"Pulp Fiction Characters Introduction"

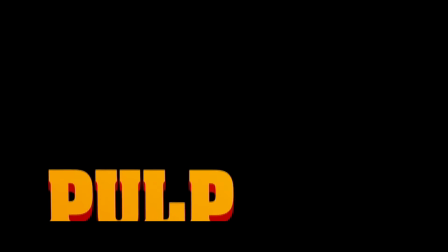0s
I've never made a video essay before, so I thought it'd be cool to just make a video essay on the movie Pulp Fiction,
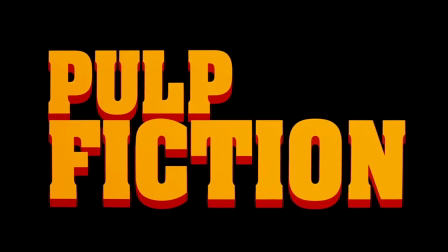4s
and I just basically wanted to go over the introductions of the characters played by John Travolta and Samuel L. Jackson.
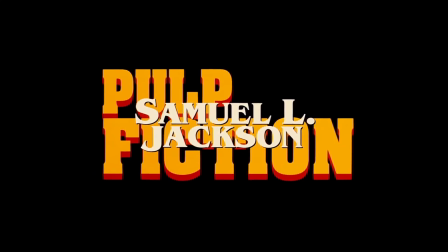12s
I'll just be looking at their first couple of scenes and just describing of why I like them.
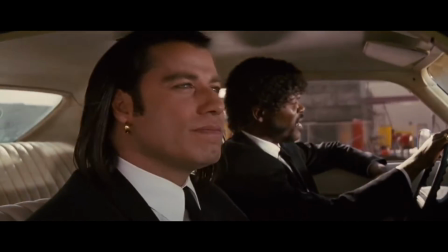17s
I find the introduction of these characters to be one of my favorites just because of the camera work and then also just the dialogue between the characters.
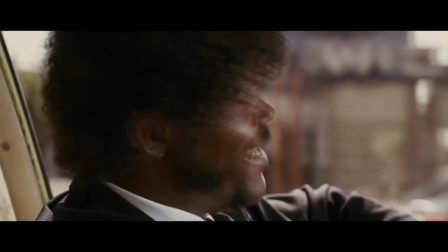29s
Knowing that the camera work and the dialogue are my favorite aspects of the introduction, I want to dive in deeper, so let's just talk about the camera work itself.
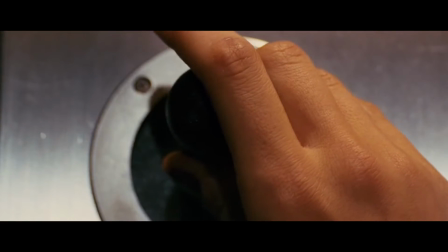38s
I like the view of the camera being like its own character and having its own, its own purpose in the film.
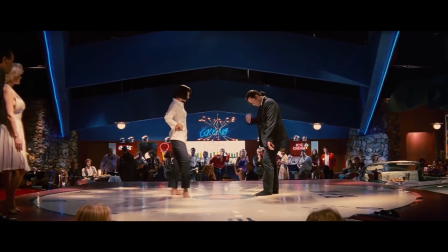45s
So just making sure that it's moving in some kind of way or adding to the story is always a good thing.
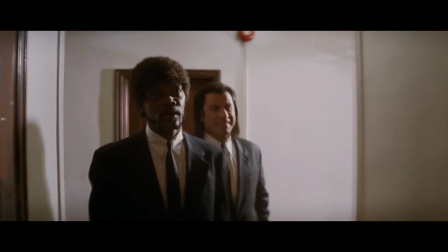50s
And in this film especially with this introduction, they made sure the camera is constantly doing something.
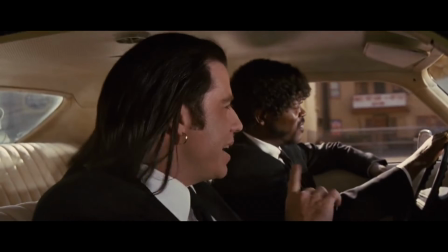56s
For example, you got the various camera angles in the vehicle, from the zoomed out shot showing both of them to the close-up shots.
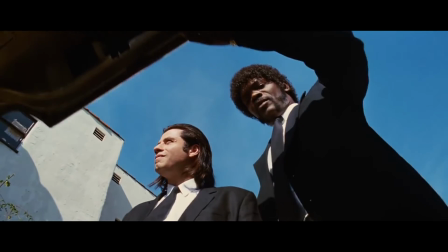63s
Then after that you got the trunk shot where it looks like you're in the trunk looking up at them.
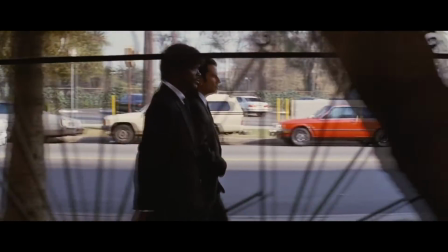67s
And then after that you have a nice long shot where it kind of follows them and trails along as they're leading up into the building.
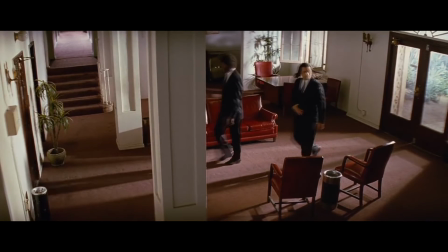75s
Once they're entering the building, you get this cool security camera angle shot where it's almost like you're a security camera and just looking at them from afar.
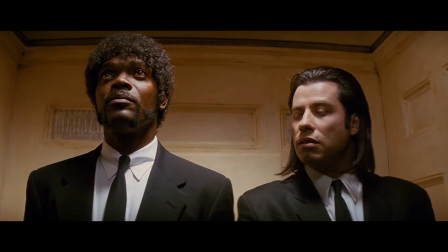82s
And then once they get in the elevator, you got this simple elevator shot where it's just people standing in the elevator as the elevator is rising.
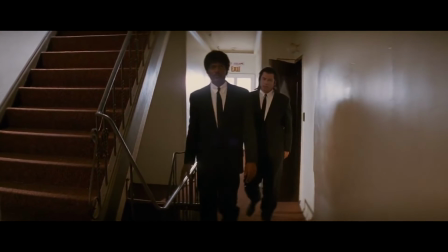89s
And after they get off the elevator, this is the masterpiece shot. I always love these shots just because the camera's doing the simple thing.
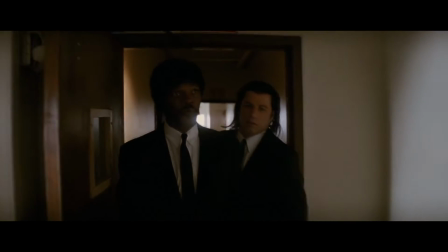97s
It's just following the characters as they're discussing.
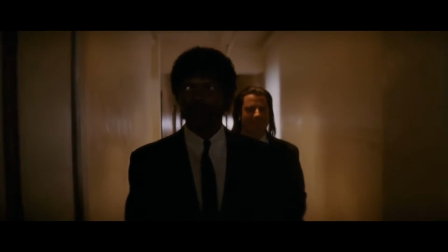100s
It's pacing with them, stopping when they stop, going when they go, and then just tracking them, having various angles while also not cutting.
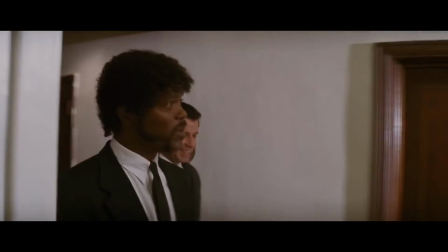109s
I always love these shots just because if something goes wrong, then they have to start all over.
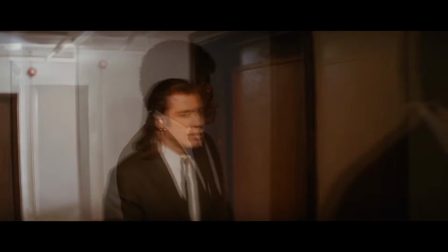114s
And it could be on anybody's fault. It could be somebody messing up a line. It could be the cameraman walking too fast or forgetting to stop.
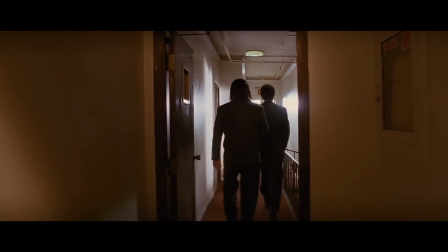121s
It could be anything. These shots are extremely difficult.
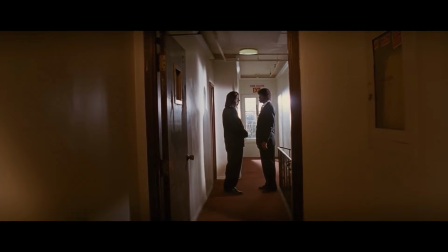126s
I give huge respect to any film that can pull this scene off, because it's a lot of stress on the camera crew and also just the actors.
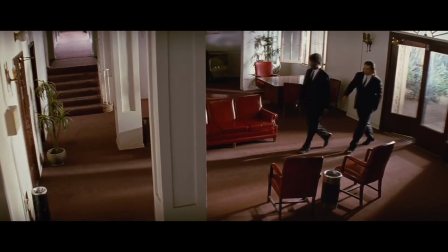134s
So yeah, as you can see, there's just so many different angles just from this beginning scene alone.
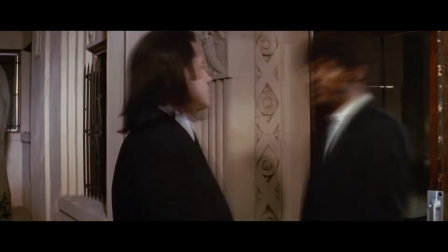139s
I just love how it flows from the vehicle up to the room that they're heading to.
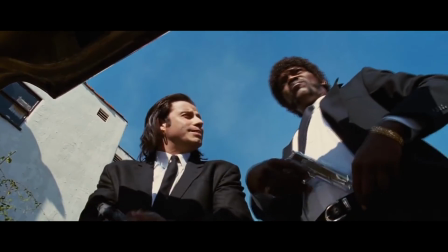143s
Because they could have just done some simple thing where they were just talking in the vehicle, they grabbed their guns, they closed the door, and then they could have just popped up in front of the door.
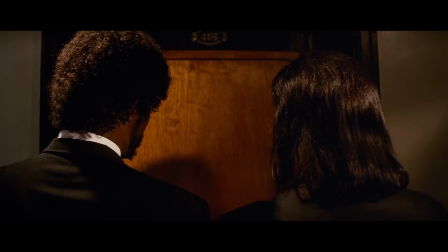151s
Like, they could have done something super lame like that. But they actually made it interesting by adding dialogue while also making the camera move and the environment move as they're going to their destination.
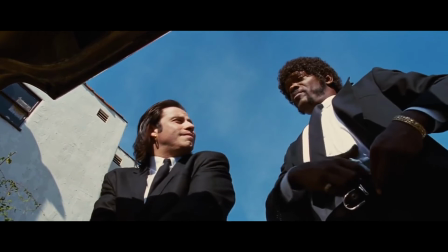163s
Alright, now that we talked about camera angles and why I especially love the camera angles for the start of this movie,
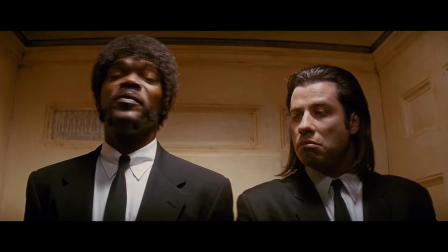168s
I want to jump into the other reason why I like the introduction of these characters,
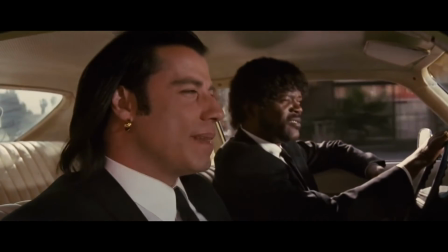173s
and that's just the dialogue between them. I love the dialogue between the characters because it's simple and it's entertaining, but it's also very informative.
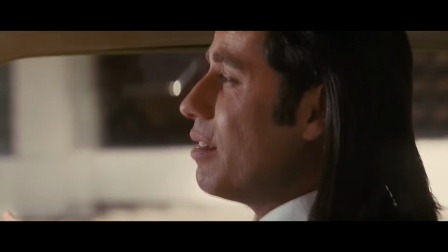181s
Example. It's informative because you learn more about these characters just through their interactions with one another.
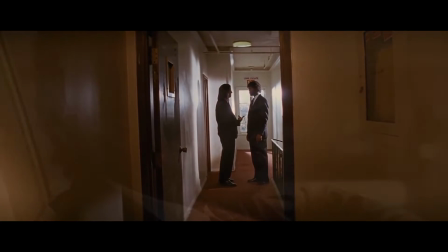186s
And then on top of that, some of their discussions relate to characters that will be shown later on in the film. It's great that this has a mixture of entertainment and informative value,
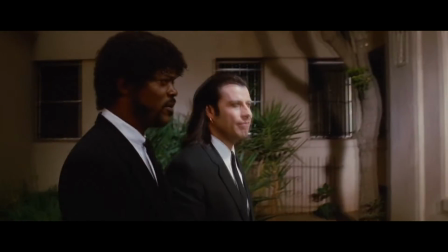195s
because for my first time watching this film, it was nice that, there was just something I could chuckle along to, whether it's just them talking about different food titles in Europe,
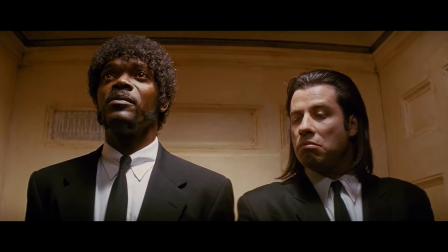204s
or just their general reactions to somebody being thrown over a balcony that's 4 stories high.
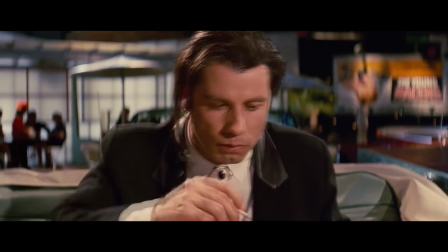210s
But when you watch this film again, you actually know the characters' names, like when they're actually referencing Mia and Marcellus Wallace,
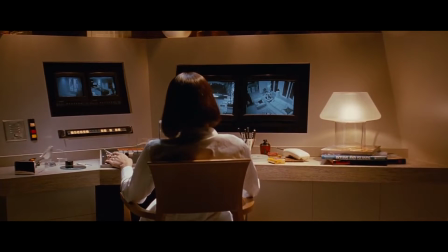217s
you understand the weight behind those names and why it's important that John Travolta is just kind of cringing at the thought of watching over Mia that night,
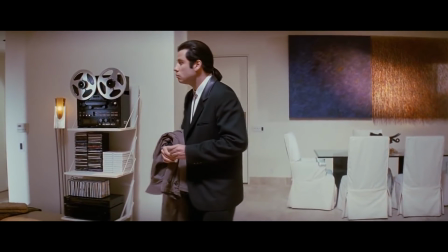225s
because if he does something wrong, or if he does, takes one step in the wrong direction, he could end up just like Antoine.
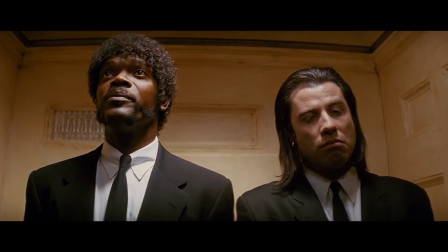231s Since then, he kind of developed a speech impediment. That's a damn shame.
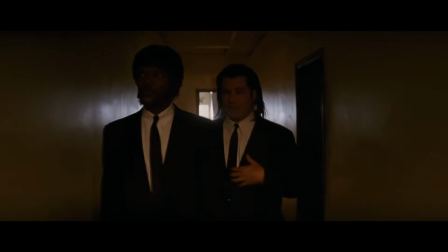238s
I especially like their dialogue when they're talking about whether it was right for Marcellus to throw that man over a 4-story balcony.